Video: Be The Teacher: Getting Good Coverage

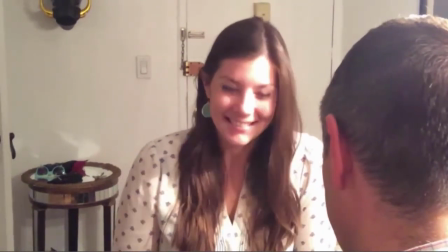768s
The sides of the screen that we're on match the sides of the screen we were on in the master shot.
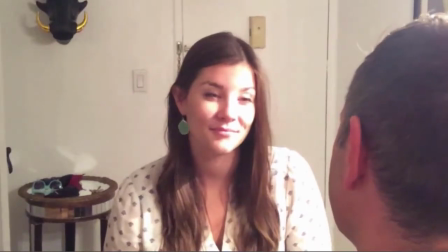773s
And just like me, Laura is changing up her performance.
So you came.
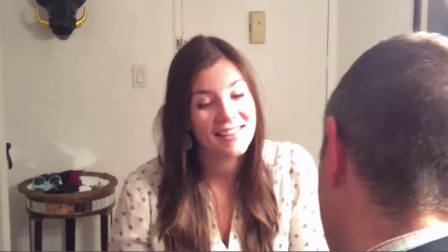778s I did. And you brought me this. What do you think?
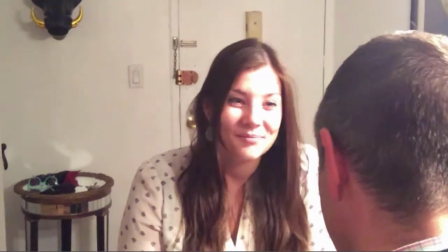785s
And notice our rules of thirds in play.
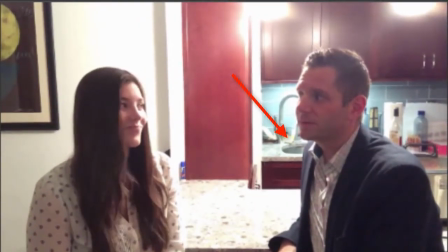788s
For example, remember those shots where I was on the right of the screen and Laura was on the left, and we had some space in between.
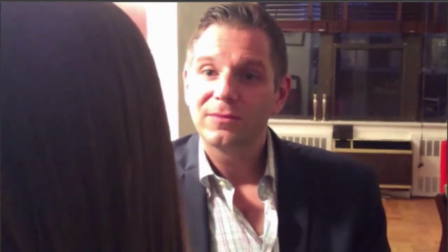796s
We used it in our master shot, and we used it in our over-the-shoulder shots.
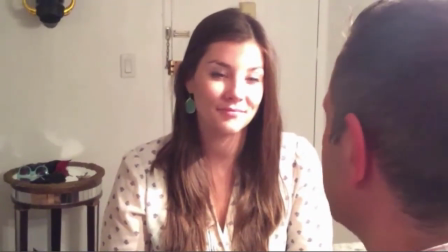806s
We don't put her directly in the middle. We try to change it up.
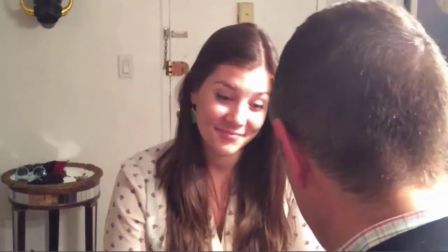811s
And honestly, we could have been a little bit better with this shot. She could be slightly over to the left.
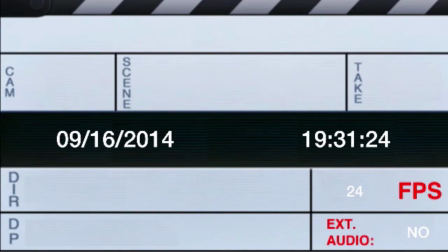817s
And because of her eyes, we know what she's looking at. She's looking at me and the object in her hands, because the eyes tell the story.
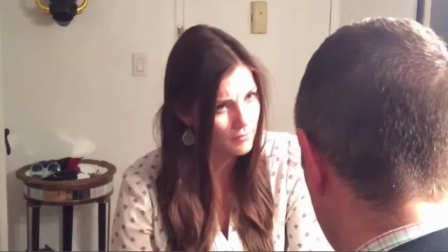825s So you came. I did. And you brought me this?
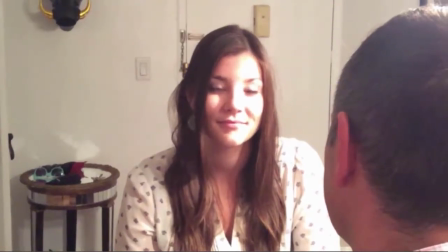830s
You want what's on the left side of the screen to stay on the left side of the screen, and you want what's on the right side of the screen to stay on the right side of the screen.
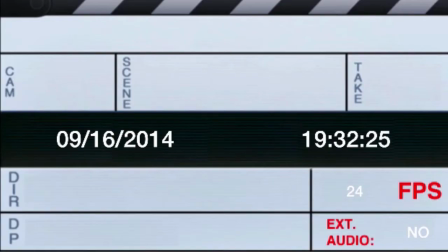840s
We also recorded room tone and reaction shots. Both of these can be used for editing.
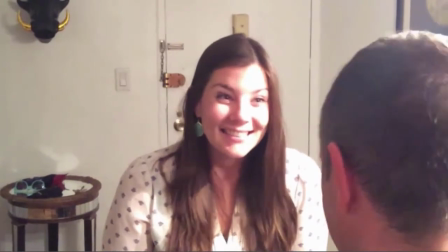847s
Here, this is room tone.
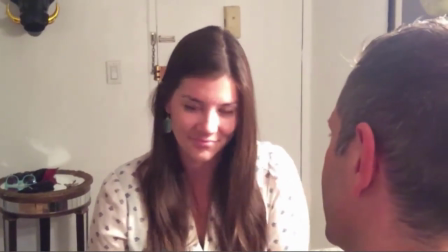853s
It's a moment of film where the actors do not talk and the microphones pick up the room tone.
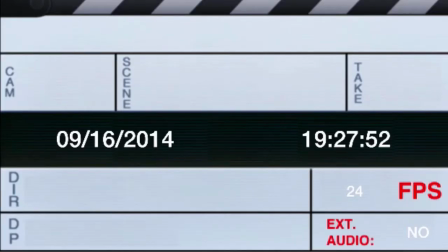859s
This can be used for editing. And like I said, we also recorded reaction shots.
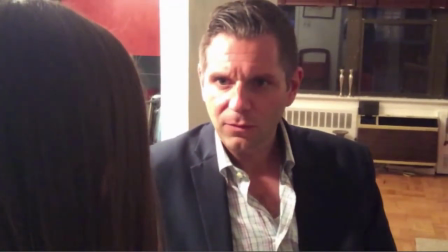864s
See, Laura and I both gave a number of different reactions that could be used in an awkward
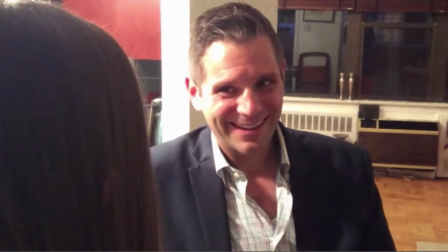869s
moment of editing so that we have enough coverage to solve any issues that might arise.
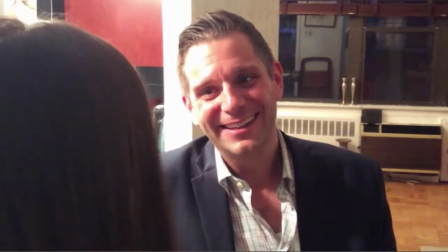875s
It could also be used just to make the final production interesting. Now, let's look at some of our edits. This is edit 1.
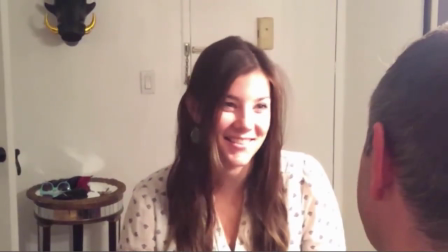886s So you came. Yes, I did. And you brought me this.
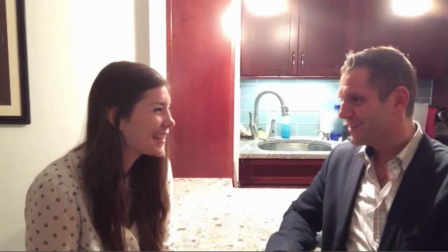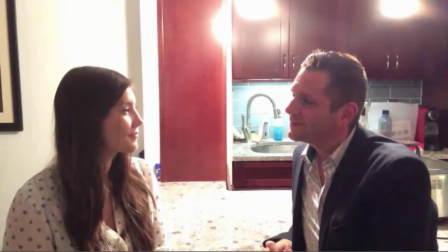897s
This is edit 2.
So you came. I did.
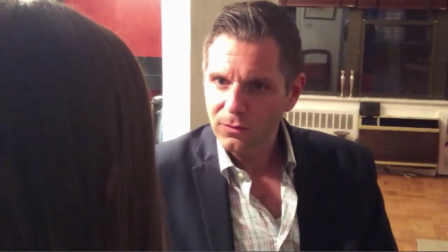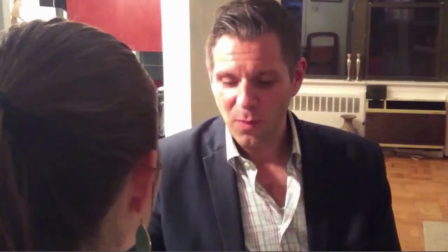909s And you brought me this.
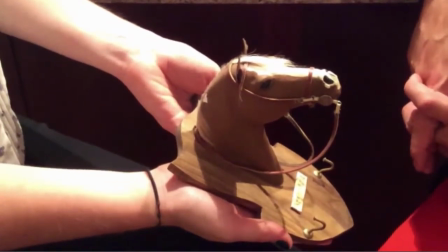And finally, edit 3.
So you came, I did.
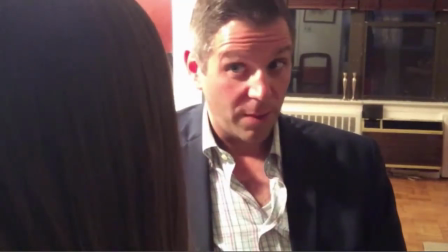926s and you brought me this.
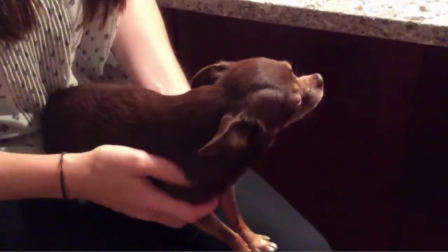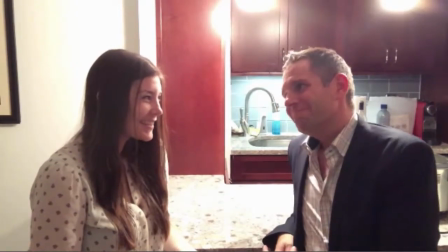Now, if you didn't figure out, after we did our room tone and reaction, we also did a series of close-ups.
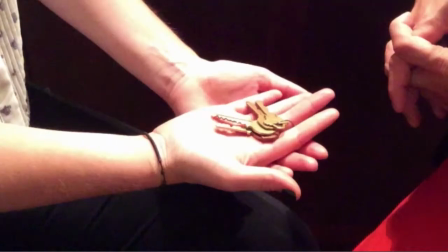944s
We did the first close-up of the keys.
Action.
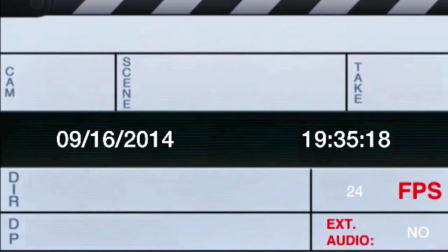952s
The second close-up of the horse head.
This will make them laugh too.
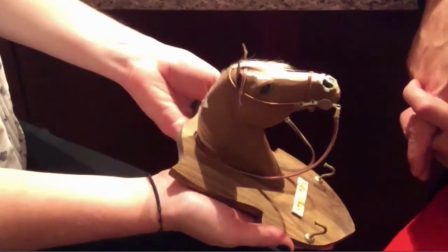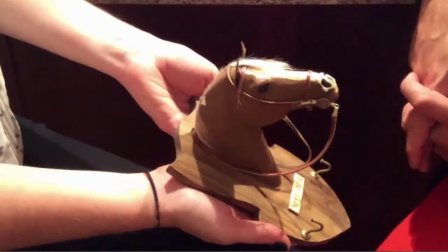962s
And my favorite, the third close-up of, you guessed it, Tanita Nita- James.
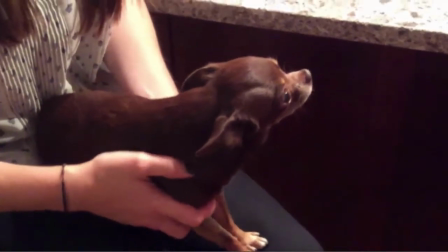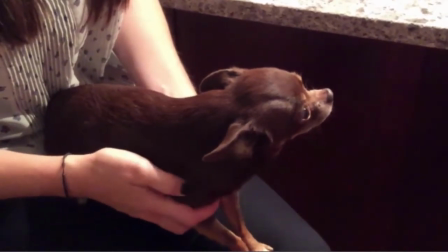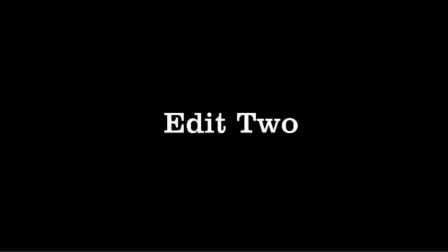982s
Now, let's go back and look at our second edit very quickly, and let's look at it without sound. If you didn't notice, there was what is called a continuity error.
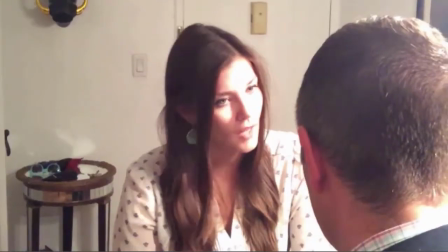993s
Did you see it when you were watching?
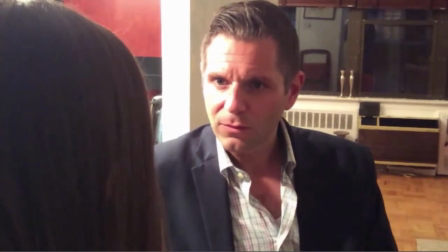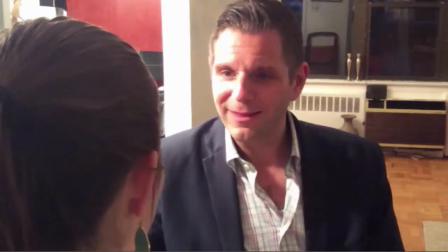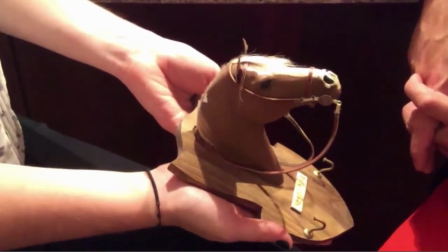1005s
All right, hopefully you saw it. And here comes another one.
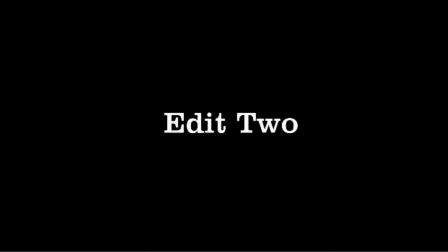1012s
Let's go through this second edit just one more time.